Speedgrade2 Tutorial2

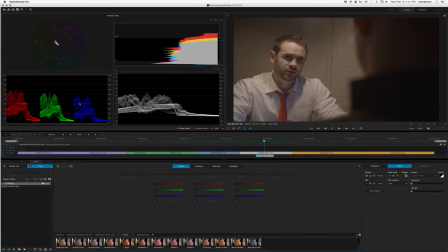[21:02]
Taking a look at our color parade. We need to lower our pedestal a little bit, and there's not a lot of room for highlights in here because it's supposed to be like a dingy space, but we can raise that up a little bit so at least some of his shirt pops out a little more and creates a little more
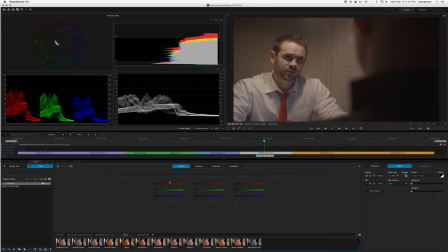[21:19]
contrast. So let's start by playing with our contrast. We won't need to do it much. Okay. I'm going to
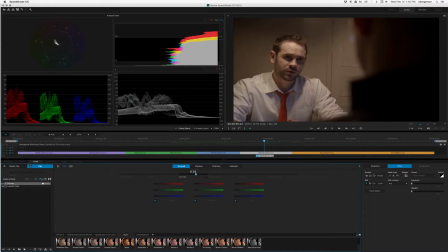[21:37]
pull that black back just a little more. Alright, so we got our pedestal set here, and now let's jack up the gain in our whites.
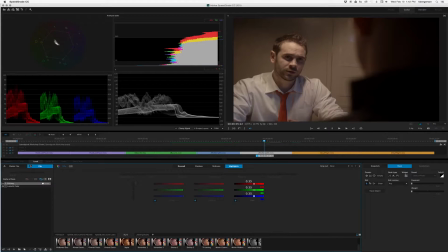[21:52]
These should be all selected. We'll raise up our whites a lot. Okay, and so his shirt is popping out a little more, and that's pretty cool. Now let's
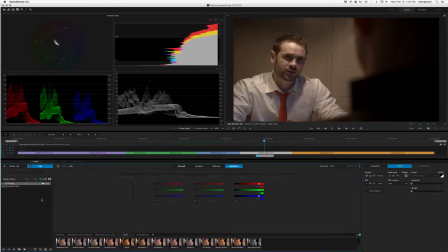[22:14]
play with the overall color temperature. And in fact, what I want to do is I'll create a new primary layer. And let's just blue this up a little bit. Make it seem a little more unfriendly.
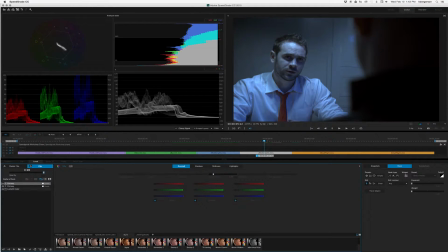[22:35]
There we go. There's our blue. And then we'll just kind of play with the opacity.
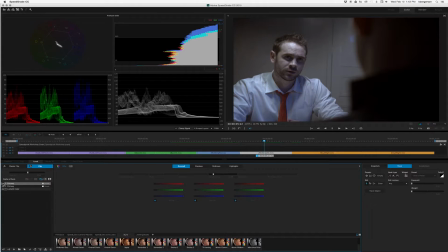[22:54]
So this is just our previous color correction. This is making it look a little bluer, which actually is making our whites look a little whiter. And I think this is a pretty interesting look.
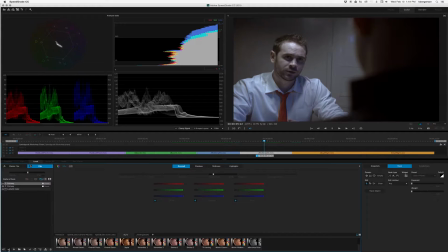[23:11]
Next thing I want to do is, just so that we can play with the secondary color correction tool, we'll create that layer, we'll hit the plus, and then we're just going to increase the saturation on his tie a little bit.
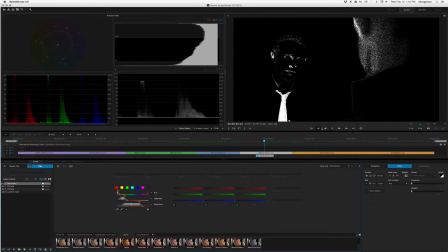[23:28]
And we'll take a look at the white black, and we need to eliminate the flesh tone, which is fairly close to that.
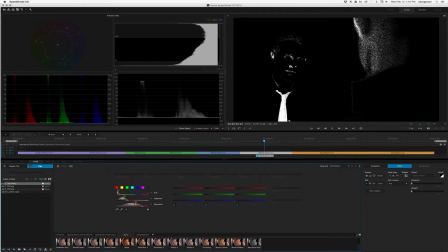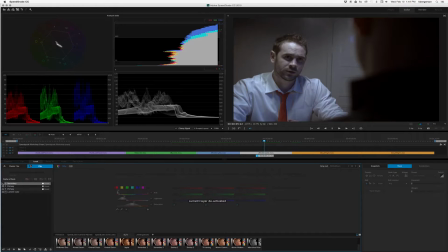[23:51]
Tie.
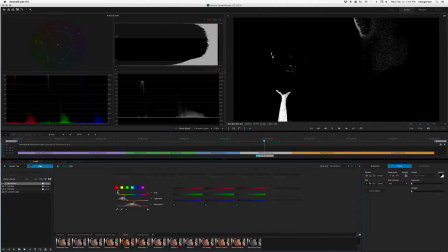Okay, sliding this down is
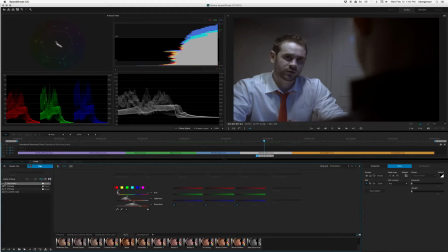[24:06]
getting some more of that flesh tone out of there. Alright, we'll call that pretty good.
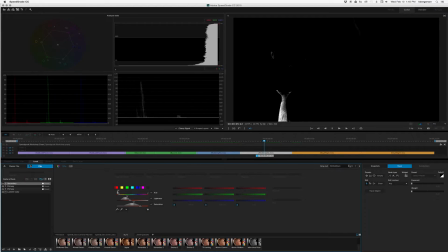[24:15]
And now we will go back to our normal view,
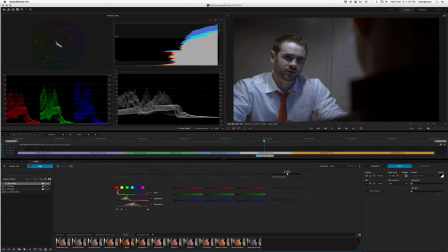[24:20]
and we will increase the saturation of our tie.
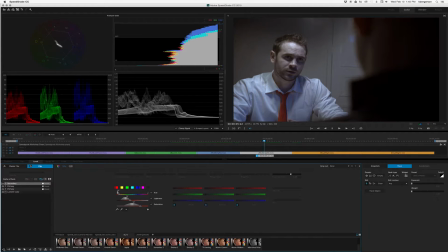[24:36]
And then lastly, we'll put another vignette on our character. I do vignettes on almost every shot because it really helps us focus our attention on where we want the audience to be.
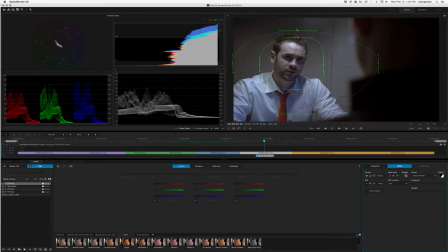kind of feel a lot more like there's a spotlight on them.
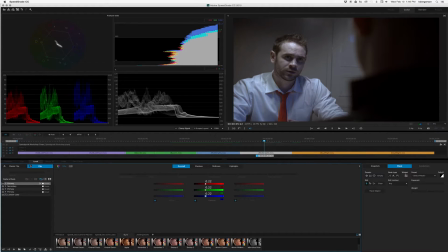[25:09]
And we're in overall, and we'll just pull down the gamma some and see what that looks like.
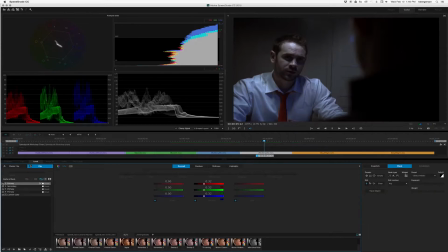Okay, and now I need to have it set so that it's happening outside the mask.
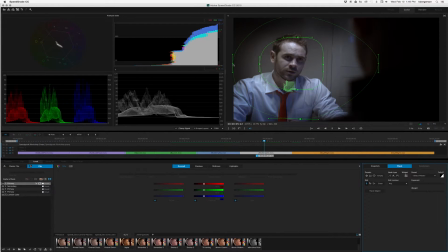[25:35]
Click on the widget tool, make it a little bigger, or feather.
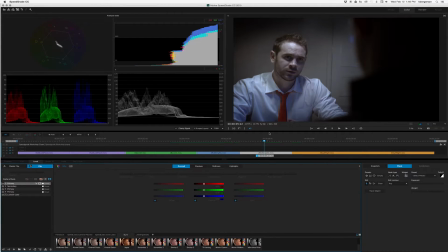[25:52]
Alright, I think that looks pretty good. Let's go to our last correction.
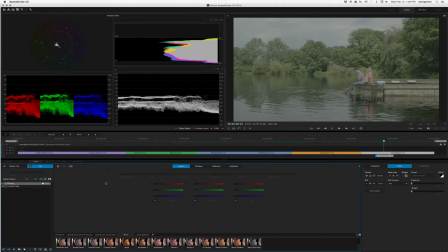[25:58]
So we've got another exterior by the lake, and this time we are going to make it look like it is day for night. What the first thing we need to do is get our color balance proper. So let's go back to our contrast.
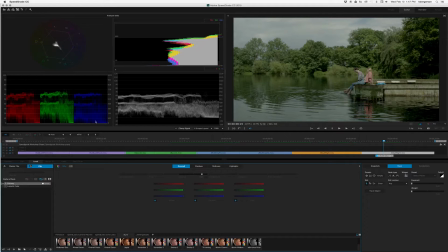[26:22]
And I'm going to keep the black level a little stronger this time in order to help our day for night look. But we want to jack up our whites a little bit more. Let's see what that looks like.
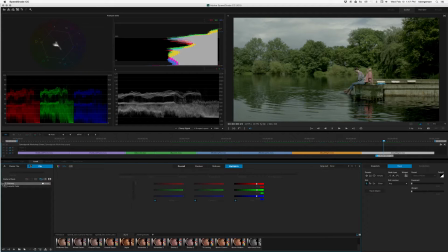Alright, that looks pretty good, and I'm going to pull down our overall saturation some.
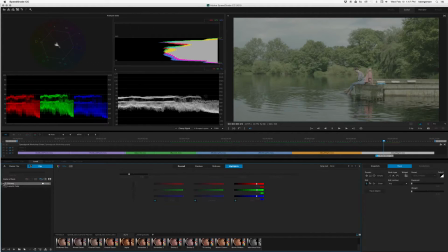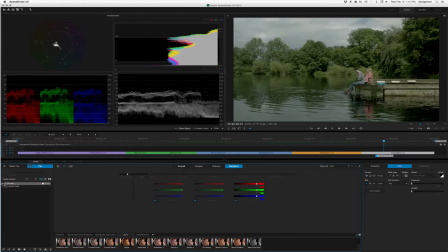[26:59]
Because in a day for night environment, our perception of color is less.
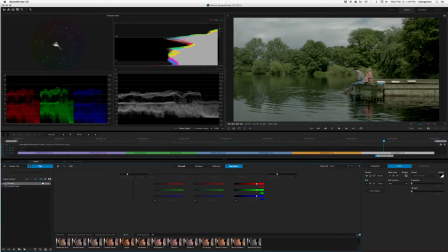Okay, we'll call that a good starter.
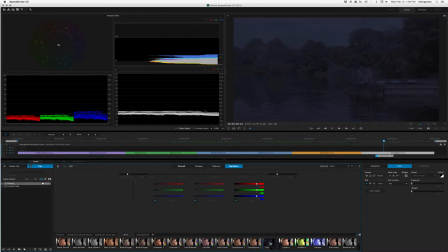[27:29]
Here in our looks, there's a day for night plugin preset. I'm just going to grab that and drag that right on top. And I'm going to
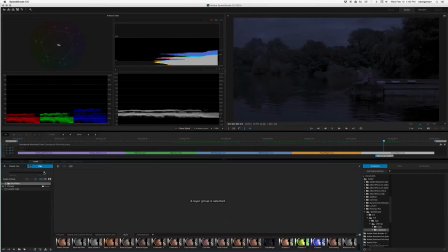reduce that amount of our day for night preset.
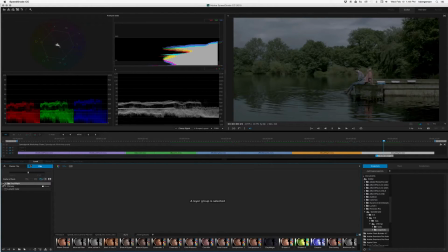Now we're going to add a mask, and what we want to do
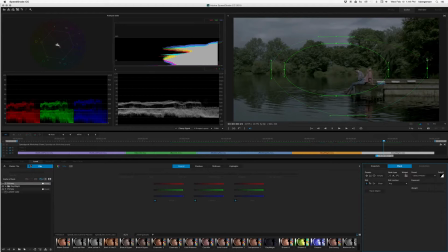[28:14]
is we want this mask to kind of follow our tree line, and we want to be in as tight as possible on our subjects.
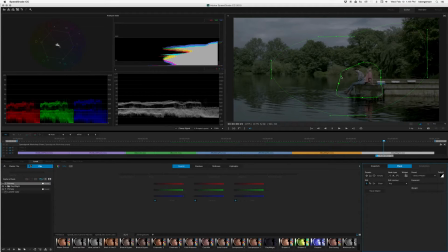We're going to follow the tree line here.
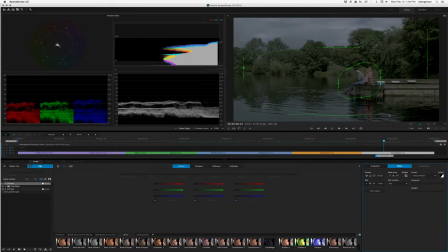And we are going to lower our gamma in a very heavy-handed sort of way.
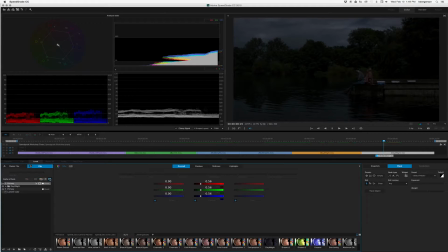[29:05]
And we're going to set it outside the mask.